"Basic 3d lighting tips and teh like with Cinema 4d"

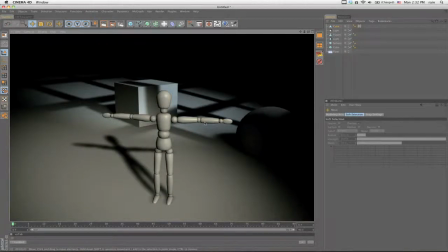[12:17]
So you can use simple things like that, or like I said, tree branches, anything.
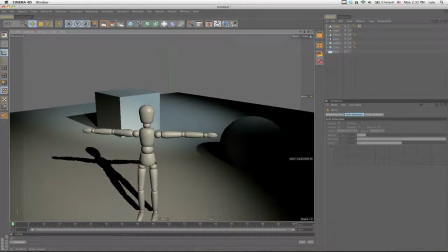[12:23]
Just look at the world around you and look at shadows that are being produced, and then just make a little thing and stick it in front of the camera. And then what you can do,
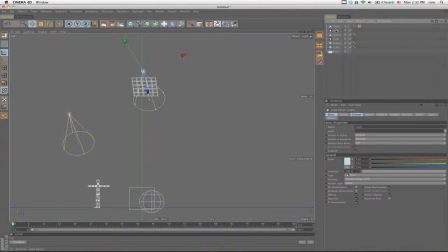[12:31]
if you want to make a preset one, is, you know, where's the light? Here's a light right here. Is just get this and then put it inside the light.
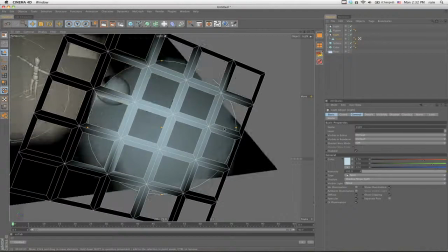[12:38]
So now anywhere I have this light, I move this light around, it's going to be projecting that shadow.
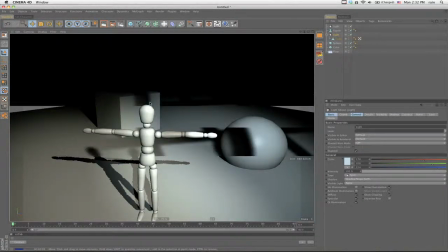[12:45]
So now if I put it over here on this scene, you know, you have those things being projected.
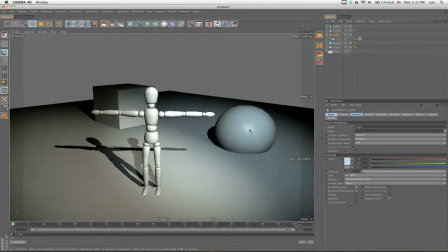[12:49]
So you can use those gobos or gobos to really add a lot of complexity to your scene or make things more interesting without,
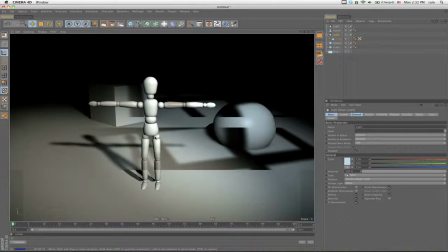[12:57]
you know, having to model whole other parts of the scene.
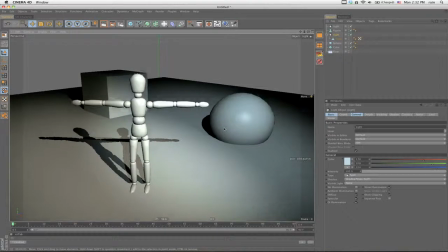[13:00]
And something else I wanted to say about textures, and what I kind of learned is that when I did my last movie,
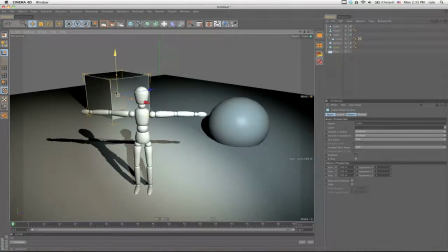[13:08]
I had a lot of like really bright colors and complicated color, or I guess, yeah, just a lot of bright colors in my textures on the characters and the backgrounds.
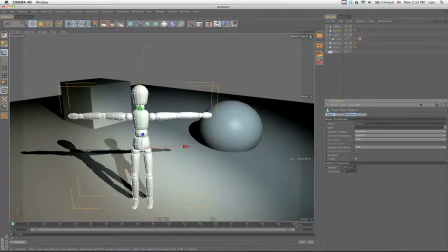[13:19]
And then when I came to light them, it just kind of, everything kind of just seemed like it didn't match,
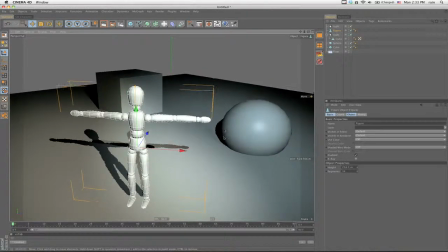[13:25]
you know, because I would try to put colored lights, but then it would clash with the colors in the texture.
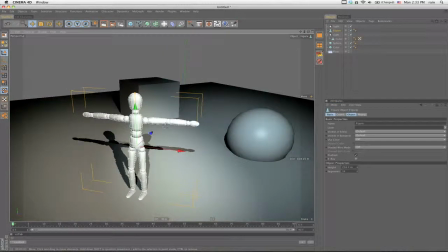[13:29]
And then I just ended up putting like a color hue thing over the whole scene to try to make it look okay.
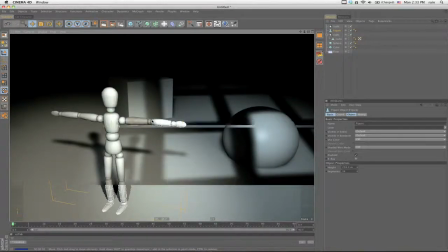[13:35]
But what I learned on this one, it may be basic to people that got taught, but you know,
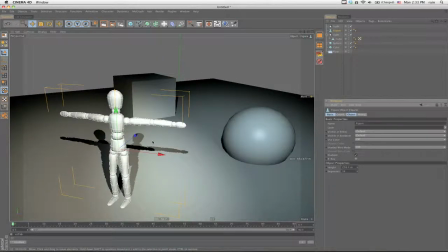[13:40]
I taught myself, is that you don't want to use the textures, the colors in the textures, to define the mood or give you the colors in your scenes.
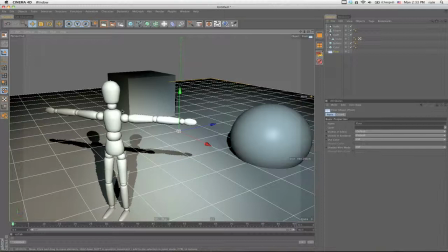[13:49]
You want to use really desaturated colors or really subdued colors in your textures for your characters and your sets,
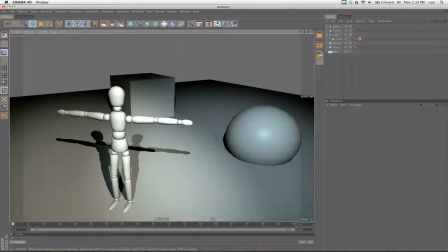[13:55]
and you want to use the lights to give you the colors in the scene.
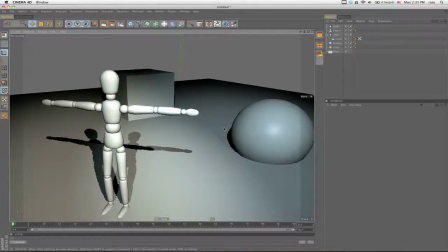[13:59]
So that's when in my new movie, the colors on the characters and the backgrounds is almost like all black and white, or really, really desaturated colors, and then you use the lights, the hot and cold lights,
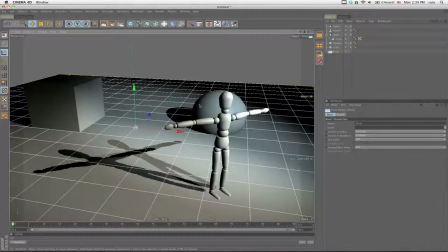[14:10]
to actually bring mood and life to the scene.
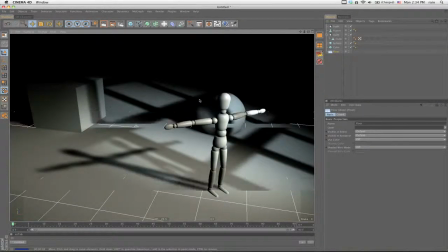[14:14]
Because like I said, if you have all these colors in the textures and then you try to add colored lights, it just ends up clashing with it.
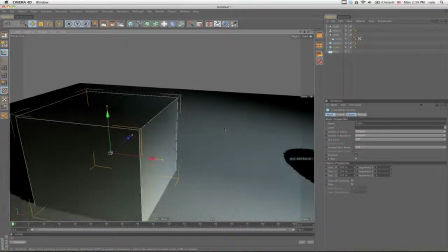[14:22]
And before I end this and go back to work, there's just another thing about beveling your edges.
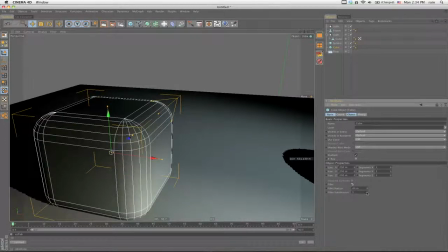[14:28]
This is super basic, but you probably know this already. But you know, in order for light to really define stuff and catch on it,
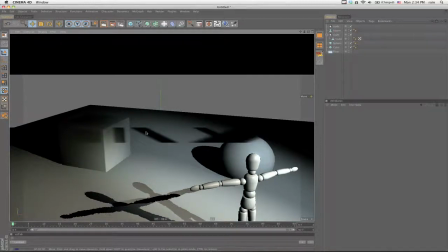[14:38]
you want to like bevel all your edges, just so the light has something to work with.
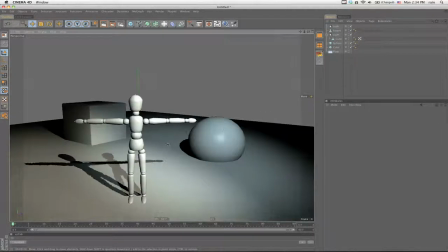[14:44]
But yeah, so that's just the really basic couple lighting things I want to show you. Oh yeah, I wanted to show you the example.
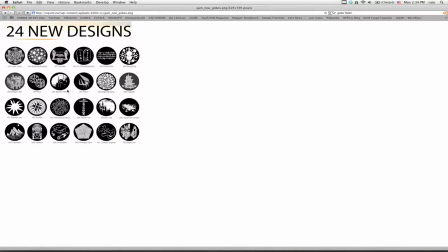[14:50]
So these are like some other type of things you can do with gobos. So the way these work in the real world, they actually stick these in front of a light. so it goes through it and casts these as a shadow.
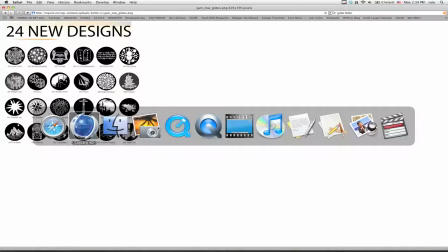[15:03]
So just think about this, and you know, all the different things you can make for gobos.
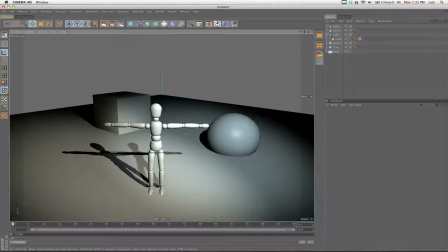[15:09]
So yeah, use your shadows to add suspense or mystery or whatever you want in your scenes.
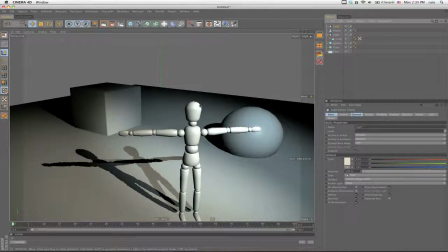[15:15]
Use the color, you know, of your lights to define your mood, and of course to show stuff in the scene.
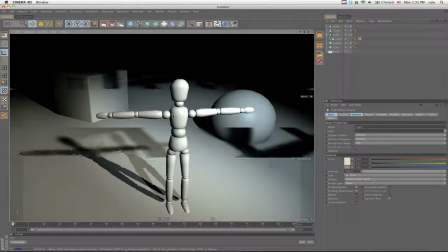[15:22]
And yeah, so if you have any questions or whatever, just post them in the comments or let me know.
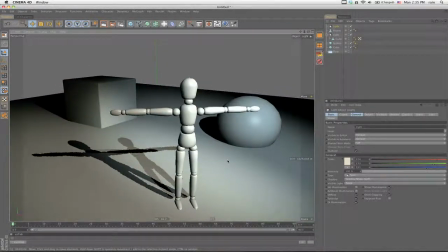[15:29]
I'm eventually going to do a ton of character animation tutorials, like pretty advanced stuff, as I get further along in the movie.
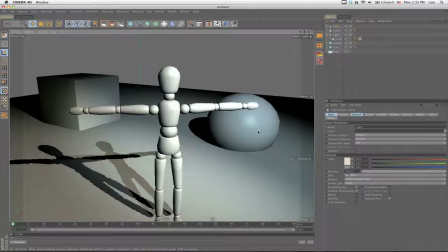[15:35]
But I'm pretty busy with it right now, so I'll do my best to do that. But yeah, thanks for watching, and I don't know, have fun with lighting.
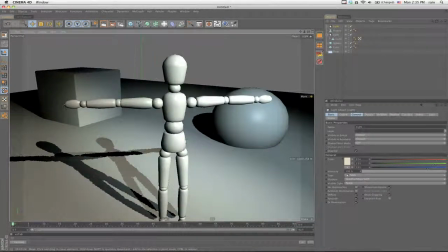[15:42]
Alright, peace out.